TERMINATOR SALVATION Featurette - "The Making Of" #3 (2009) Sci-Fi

I don't want it to feel like we got, you know, a contemporary aged Arnold Schwarzenegger.
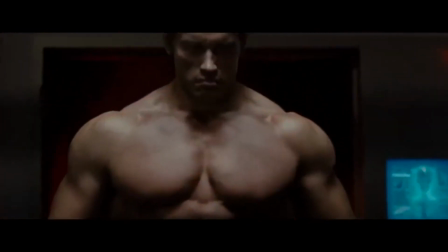(0:05)
Right. And we should also just take the pain if that can't be done. If it's never gonna feel realistic, because it can't bump the movie. It can't be like a giggle. It's gotta be like a great moment.
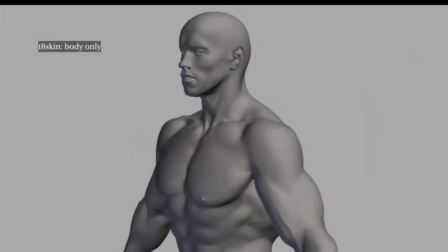(0:17)
In this film, we bring to life a digital version of Arnold Schwarzenegger as he was in Terminator 1 and have him fight Christian Bale. It was a great help to have a body double in for our T-800.
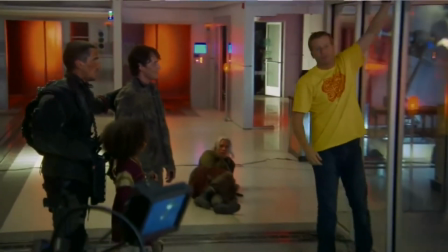(0:31)
You know, that way you have all of the eye lines and you have them really interacting with something as they're fighting.
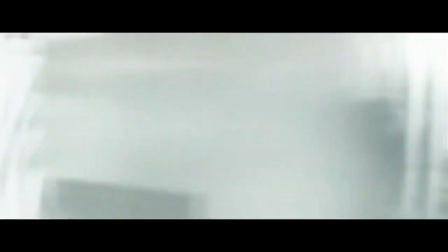(0:41)
Okay, a couple of shadowy shots. We want to get the hint that it's Arnold Schwarzenegger, and then we start filming it, and she's like, okay, he starts going in for close-ups on the guy that's playing the body of the T-800 and says,
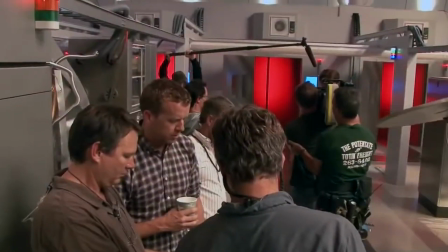(0:54)
you know, Ben, I really want to challenge you with this. You know, we're going to be right in the face. You guys are going to have to bring your best game for this. So I challenged ILM, Ben Snow in particular,
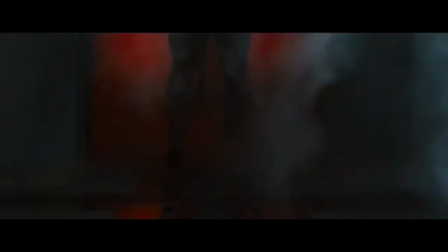(1:03)
what can you do to create an early 80s Arnold Schwarzenegger photorealistically appearing in our film in 2009? Like, okay, this isn't what we signed on for, but it's fantastically exciting, so yeah, okay. A bodybuilder acted the role, and then we had to replace various parts of him with Arnold Schwarzenegger.
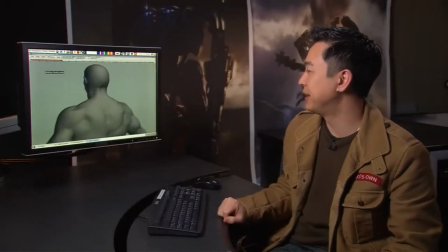(1:27)
So for our digital Arnold, we started with a live cast that Stan Winston and his group did during Terminator 1.
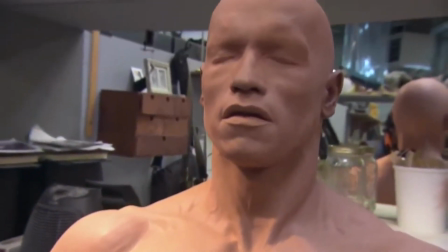(1:34)
It was a really good foundation to start off on because we didn't have anything physically that was usable to recreate Arnold from that era.
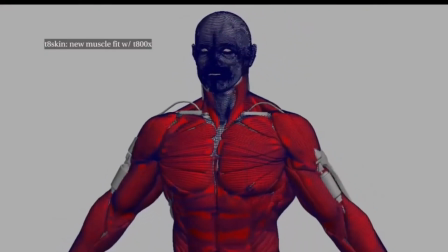(1:42)
We had to use new skin technologies to make his skin look real. We developed hair materials and shaders to make his hair look real.
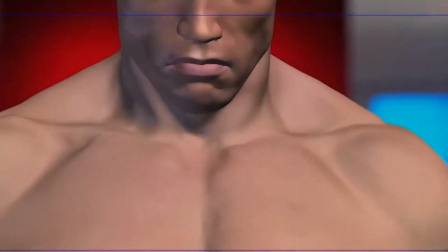(1:49)
You know, lots and lots of hand tweaking. Every little angle, you notice something different. It's, you know, his upper lip is too big, it's too small, why is his eye so squinty? And it's just hundreds of iterations of sort of noodling to get the likeness from every angle. At one point we had a conference call with Stan Winston Studios. One of the first things they said was, well, of course, with all the makeup, you know, they'd cover him in KY jelly.
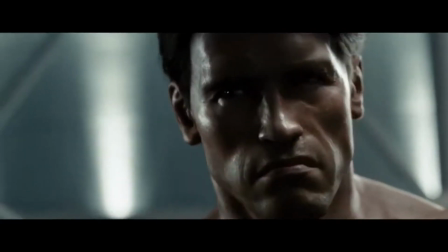(2:16)
That's why he looks so shiny. Then the other thing they'd say was, one of the major things we were missing was that as soon as he went into character, he would
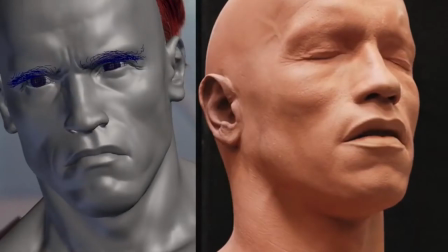(2:24)
clench his jaw, which made him look very different. It was things like that where it was invaluable to do the archaeology.
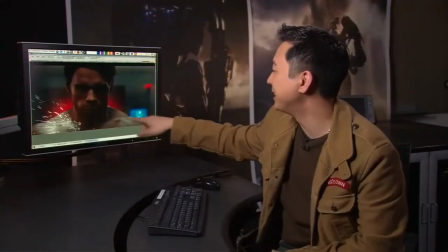(2:32)
It's even hard for me to tell where they blended it, but they're blending in our CG chest with his upper torso.
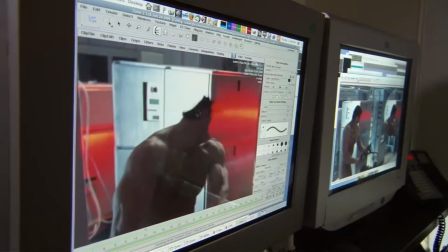(2:39)
The team at ILM has really pulled together to produce this digital Arnie. It wasn't a clear-cut process.
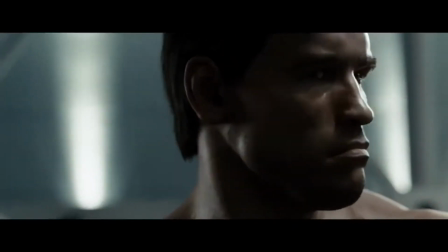(2:45)
It's one that has involved all the different departments. And at the end of it, I think we've produced something amazing.
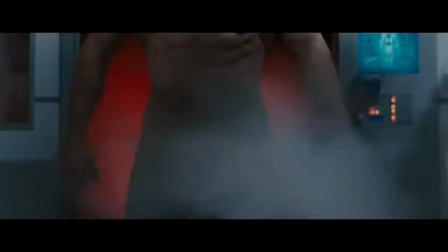(2:50)
We're all here because of the great thing Arnold Schwarzenegger and Jim Cameron put together in those pictures. It just felt like the proper thing to do, to tip the cap, respect the fan base, and give back a little bit.
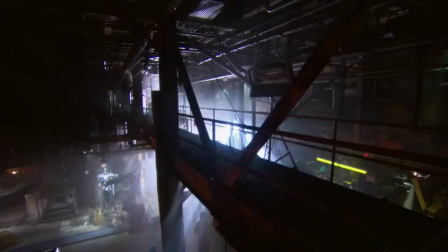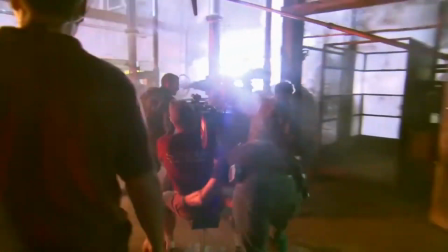Here we are in the heart of it all. This is the Terminator Factory. We've never seen this before in any of the Terminator movies.
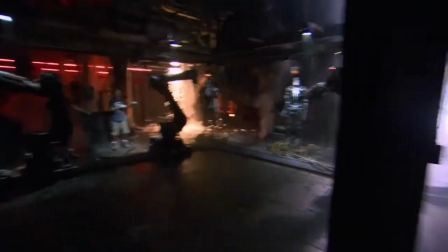(3:17)
Here we actually get to come to their home, see where they're being built.
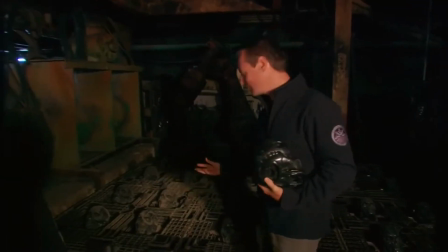(3:20)
Now, these heads of the Terminators, because there is a stunt that's involved, not only do they have to look good, but they also have to be squashy as well, so that as the people come down,
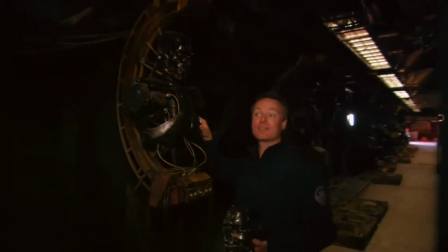(3:28)
they don't hurt themselves. This thing is on a track system that goes backwards and forwards to allow us to work it in our shot.
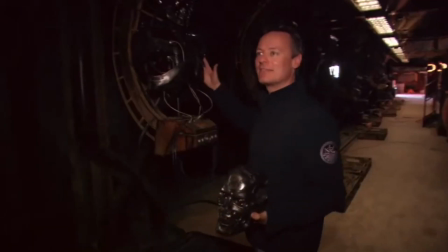(3:34)
So not only are they fighting a Terminator, running from a Terminator, but these things are moving throughout the shot and moving in their way.
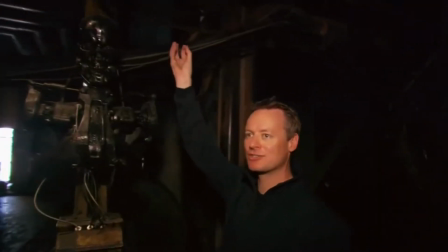(3:40)
Special effects came in and rigged it from the top. Obviously, the whole thing is manufactured so it can actually move, but they're responsible for making it move within the shot.
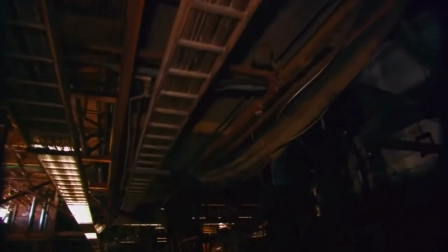(3:48)
So they rigged it all with a series of cables and wires and pulled it,
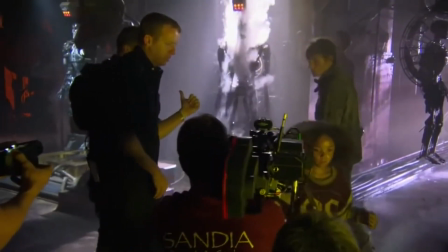(3:51)
and also had a whole series of jets of plumes of smoke and nitrogen coming down there as well, just to make it come to life. On Terminator Salvation, we decided to do something a little bit different. We engaged the stunt team and said, okay guys, what is the most kick-ass fight you guys can come up with?
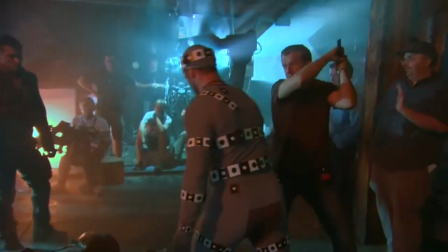(4:06)
But rather than like a normal fight, you're superhuman now.
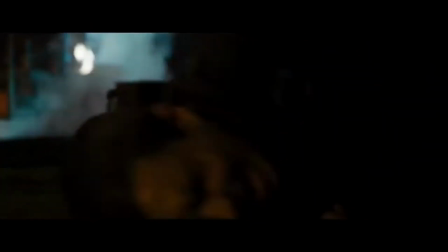(4:11)
You can throw each other through walls and through pipes, and you're going to fall from a great height and be covered with molten metal and still keep coming.
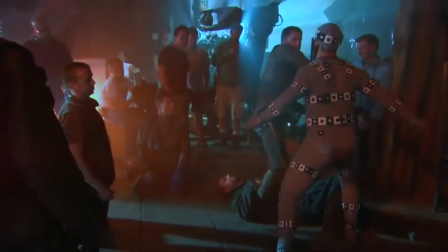(4:19)
You've got these powers, but we want it to be a real fight. We want to feel the punches connect. You're working with somebody that's supposed to be a Terminator, so obviously it's not going to be as
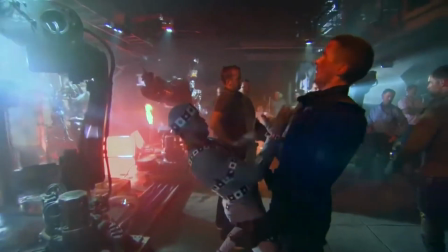(4:28)
fluid as what people are going to see in an actual wrestling match, anything like that.
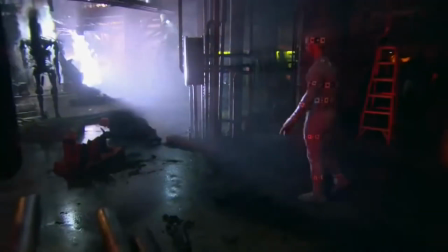(4:33)
So it has to be a little bit blocky and robotic, but we're trying to get the other guys to be a little bit more fluid. If you remember the previous Terminators, it was very grab, shake, slam into a wall.
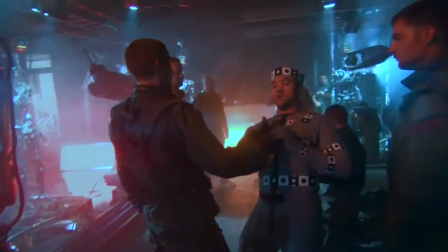(4:45)
So we're keeping that kind of element for the actual Terminators, but a very street, very aware of your surroundings style of fighting
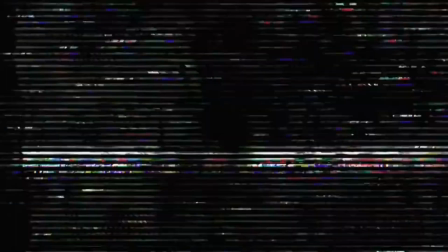(4:55)
for the human. This is my third film with Christian. I doubled Christian on both Batman Begins and The Dark Knight, and working with him on this, I know how he performs,
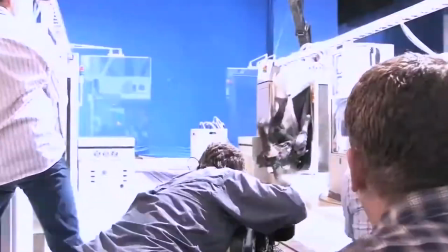(5:05)
how he moves, what works for him, what doesn't, so that I can put things quicker and, if need be, change things on the day. It's annoying, really, because it took me 20 years to master some stuff, and then I'll show him twice and he'll just do it.
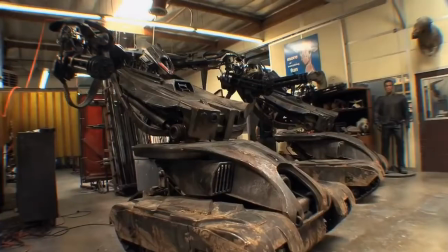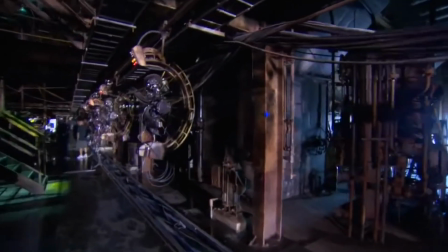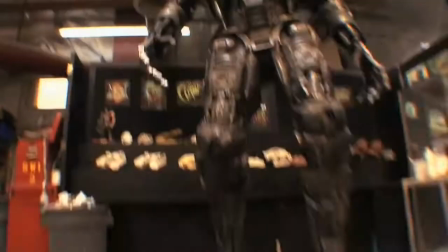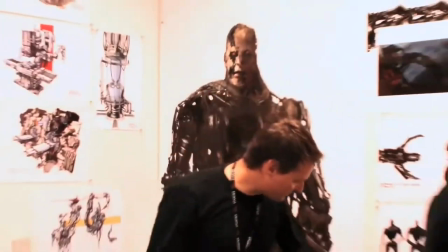(5:36)
We had the luxury of designing everything within my art department.
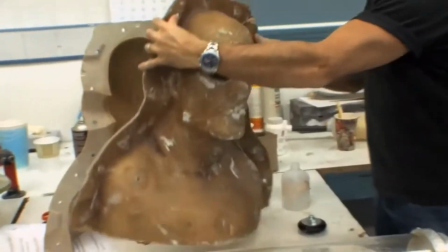(5:38)
We have an amazing group of people in Stan Winston who then took those designs and turned them into the reality of the 3D guys you see running around.
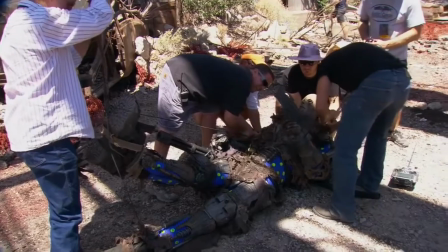(5:46)
I don't believe in leaning on CG. I love computer-generated enhancement, but I want to build everything practically.
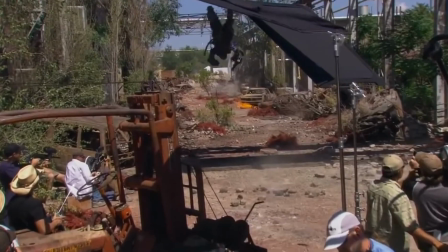(5:52)
The whole point of this film was to feel it.
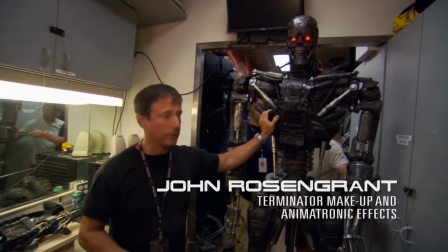(5:54)
There was a team of about 60 people working back at Stan Winston's studio on all the different variety of these things.
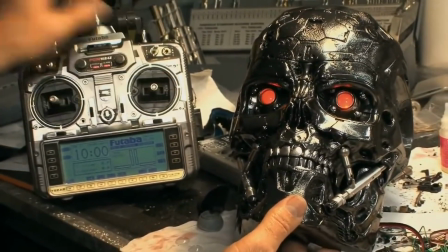(6:02)
What I've got here is fully working Terminator skull. These are T1s.
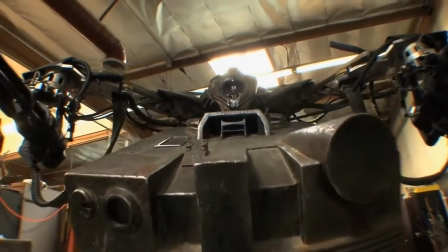(6:08)
Now that we've gotten some paint on them, you can see that we've got the aging and weathering coming about on them.
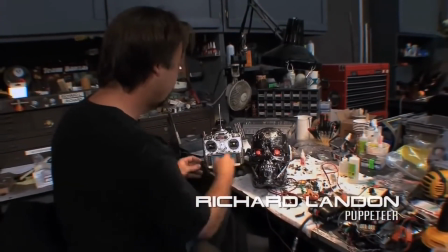(6:15)
Basically what we're doing is we're swapping back and forth
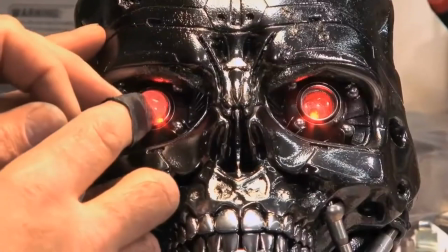(6:19)
between fogged contact lenses and clear contact lenses just to see which reads better.
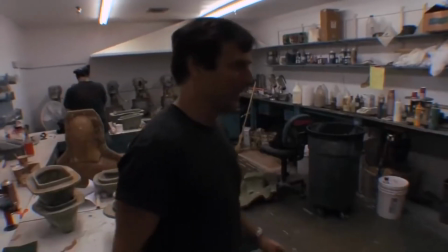(6:26)
This is the foam team, and they're running foam rubber.
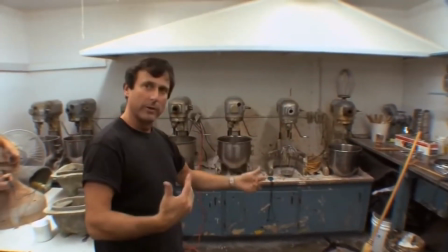(6:30)
These chemicals, there are many parts that get mixed together in a special formula, and they're whipped up.
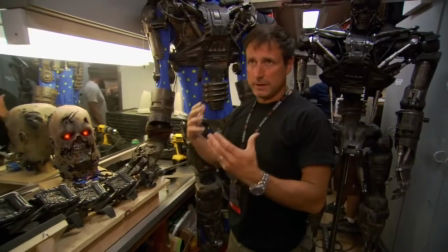(6:37)
It's almost like a crazy bakery. McG has always been a fan of trying to get as much on screen that's real and live as possible.
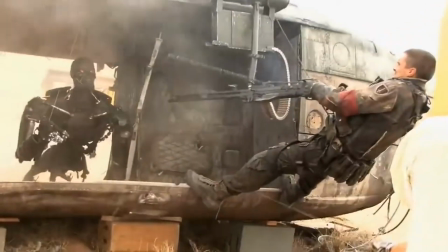(6:46)
You know, it helps your actors get more involved, and it gives great on-set sensibility.
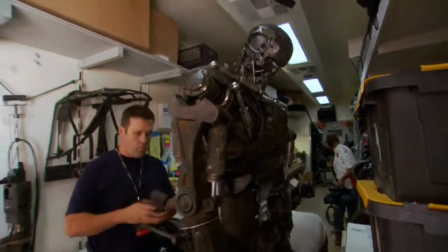(6:52)
You know, when this comes walking in the frame and it's 7'3", you can sure have quite a reaction to that.
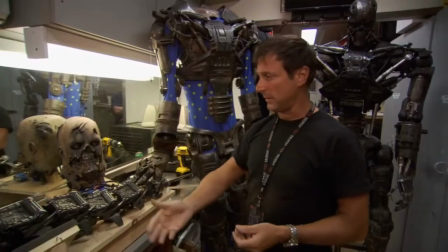(6:58)
I think it's been fun for us because, you know, we get the opportunity to build all this cool stuff.
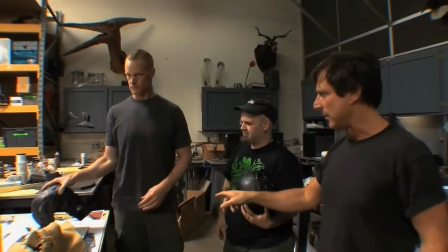(7:04)
We're doing a little test fitting right now with his underskull.
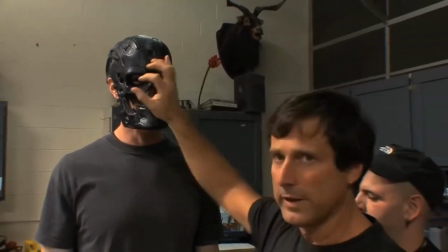(7:08)
That's the underbase, and then we're going to end up with the red LED lights in there, and then we get the skin on here.
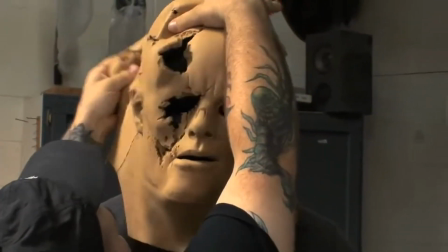(7:16)
Chin in.
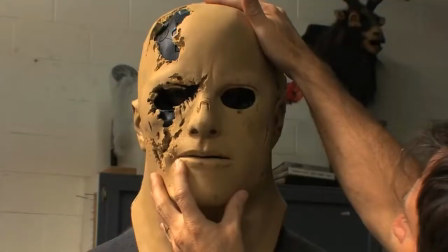(7:20)
So this is actually first test fitting here. Feels great, it's perfect.
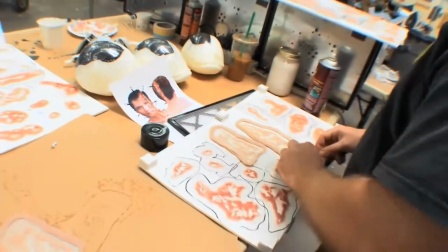(7:26)
It's going to be a fun character, this one. Audiences are so sophisticated that I think whatever you can do to make their
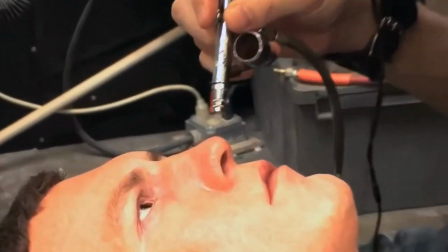(7:33)
film-going experience more exciting and fool them, you know? Give them that magic trick that they're coming to see and make it really believable.
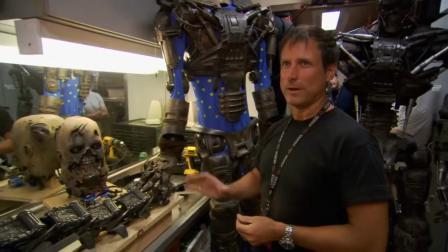(7:42)
I think that's what we've got to keep pushing to do.
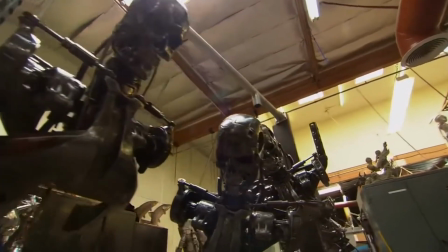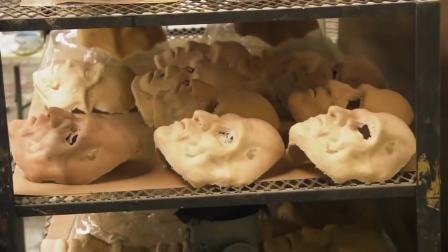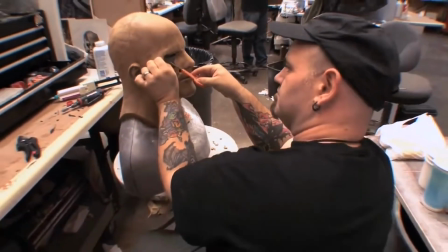(7:57)
With the Stan Winston guys, you know, just seeing the dedication that people like this have, you know,
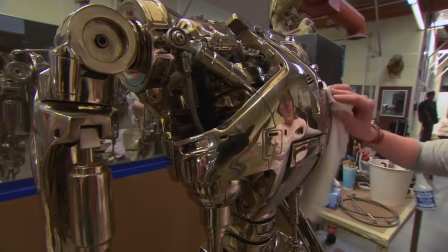(8:00)
the painstaking detail that they go to, you know, talents that they have, the patience that they have,
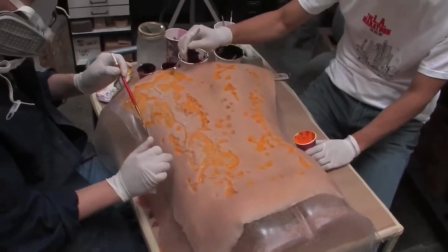(8:06)
is incredible.
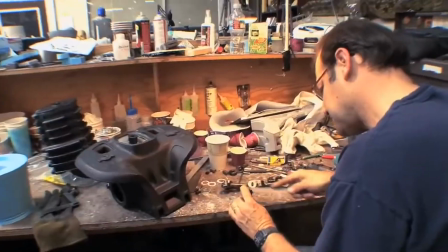(8:07)
And I love it when you see people who are just obsessed with what they do and they want to, you know, perfect what a T600 really would look like, you know, turning its head and attacking somebody.